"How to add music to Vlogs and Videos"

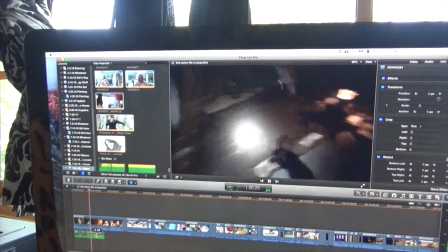Okay. Okay. Yeah, well, I don't see anything here.
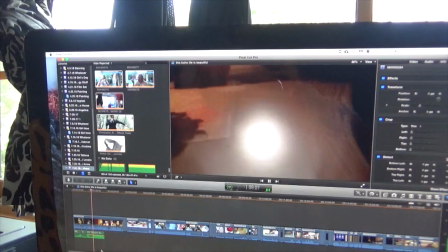Ah! I do see something. Okay, come on, you guys. Inside. Inside. Come on, inside. Okay.
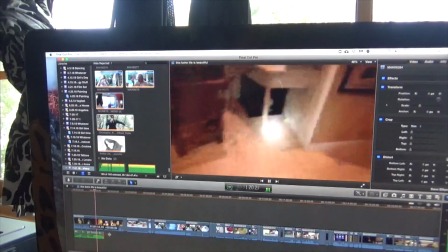Oh my. No, it's a possum. Oh my god.
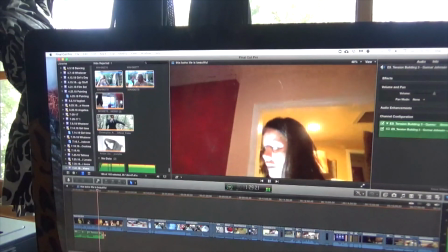Oh my god. I just was like, oh my god, there's nothing there. We can spooky with the dogs making fun of him.
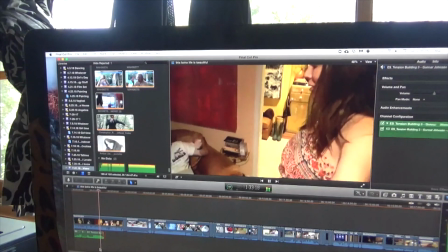Like, and you put the light right on him.
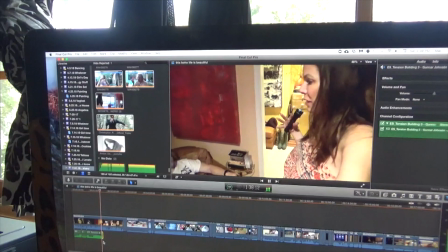And then I did the light, and there's like this huge possum sitting there looking at me like, lady, I'm so scared.
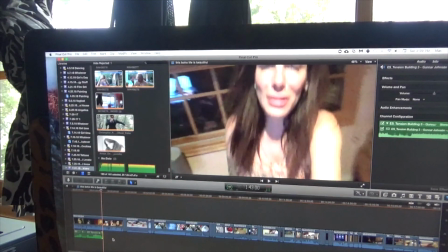Okay, so there, I have an opening for the vlog there, and it adds a little bit of, you know, a little mystery, a little bit of, you know, what's going on, and then you're actually, you know, you get the satisfaction that there is a surprise there.
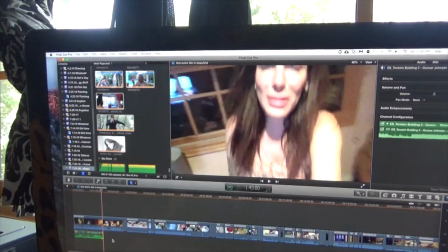There actually was a possum in the tree, and it really did freak me out because I was not expecting it.
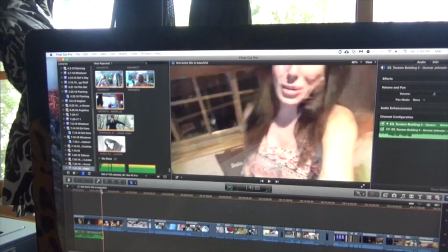So, what I did here with the music is I like, you know, I put like an angle on the end of it so that it would kind of like fade out, because there was really loud music,
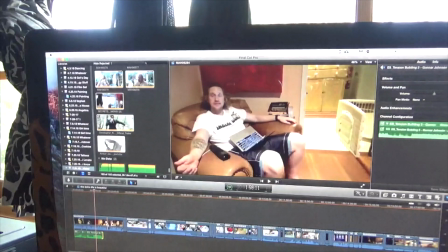and now I need it to fade out into just regular vlog conversation. So here's how that sounds.
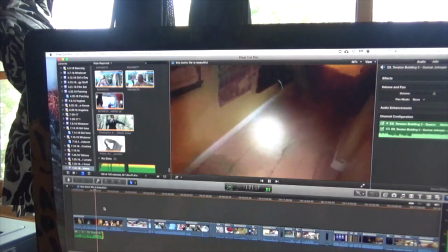Let me go to the end of this and you can hear what that sounds like.
Awesome! Oh my god.
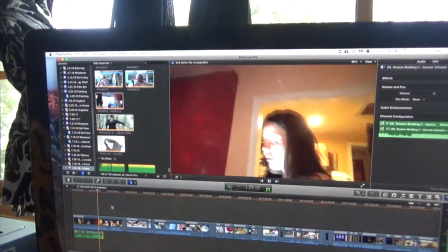Oh my god. I just was like, oh my god, there's nothing there. We can spooky with the dogs making fun of him.
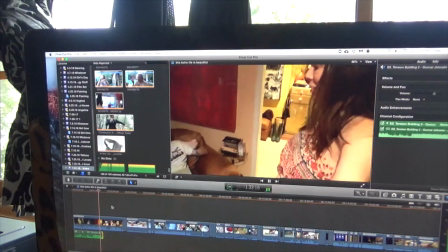Like, and you put the light right on him.
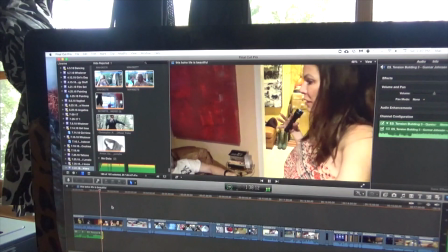And then I did the light, and there's like this huge possum sitting there looking at me like, lady, I'm so scared. That's Fred. You missed it. My heart's racing. No. I think, please go out there, Brian.
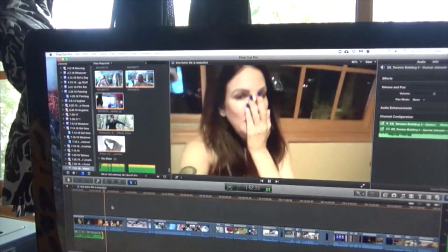It's a possum. We want them, opossum actually, but then we want them there.
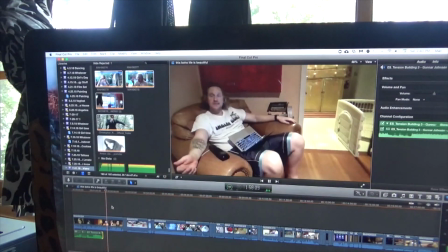Why? Because they kill fleas and things we don't want.
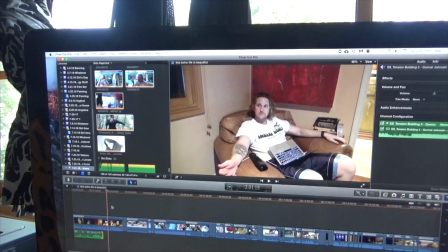Okay, so that's how I did the beginning and the opening of my video. So I hope that, you know, helped to show you a little bit of how I do my videos and how I try to turn regular,
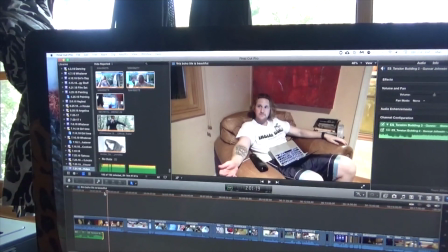average, daily events into something that is story-worthy and that can, you know, entertain while I'm also, you know, just sharing little bits of my life. This is a simple event.
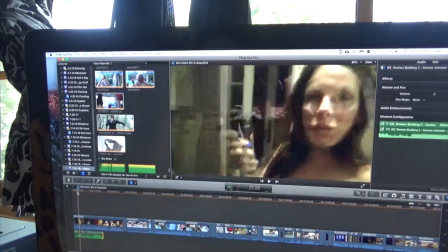I went outside with the dogs because they were barking, and they were barking at a possum, and I kind of made it dramatic. Intentionally, when I went out there, I wanted to make it kind of interesting and scary like the spooky movies.
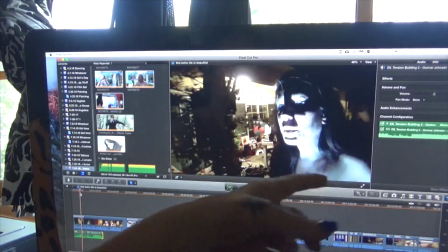I put the flashlight and the lighting underneath my face right here so you could see me.
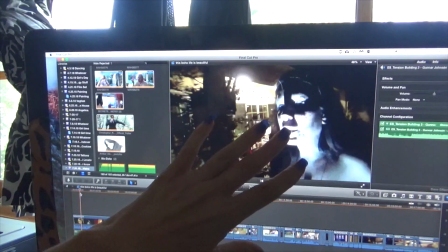And I did that like kind of like to do like the ghost story kind of vibe.
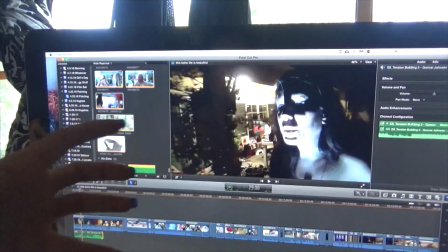I had no idea it was actually going to be this scary, but I'm always thinking in ways while I'm filming what could happen.
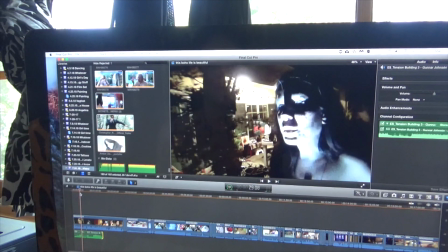You never know. So make it interesting. You know, make it more than just like your regular day to day. Show the passion and the feelings and the heartbeat and all of it that you're feeling also.
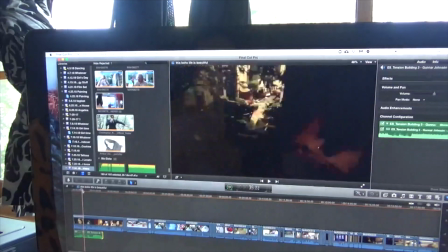So that is how I add music to my openings, to add emotion,
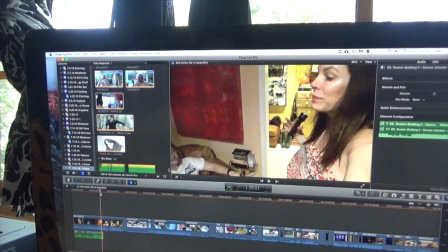to evoke, you know, a feeling to the audience and to my viewers or to anybody that's enjoying the videos. So if you liked this little tutorial, please leave me something in the comments below and tell me if you want to learn a little bit more about how I make my videos and what I'm doing behind the scenes
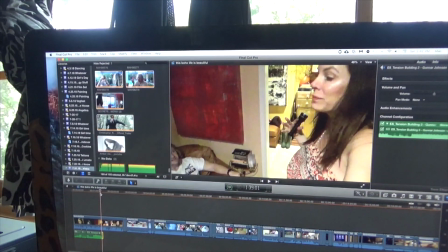as I try to, you know, create and build something where we can all come together and just take it easy and live and let live. So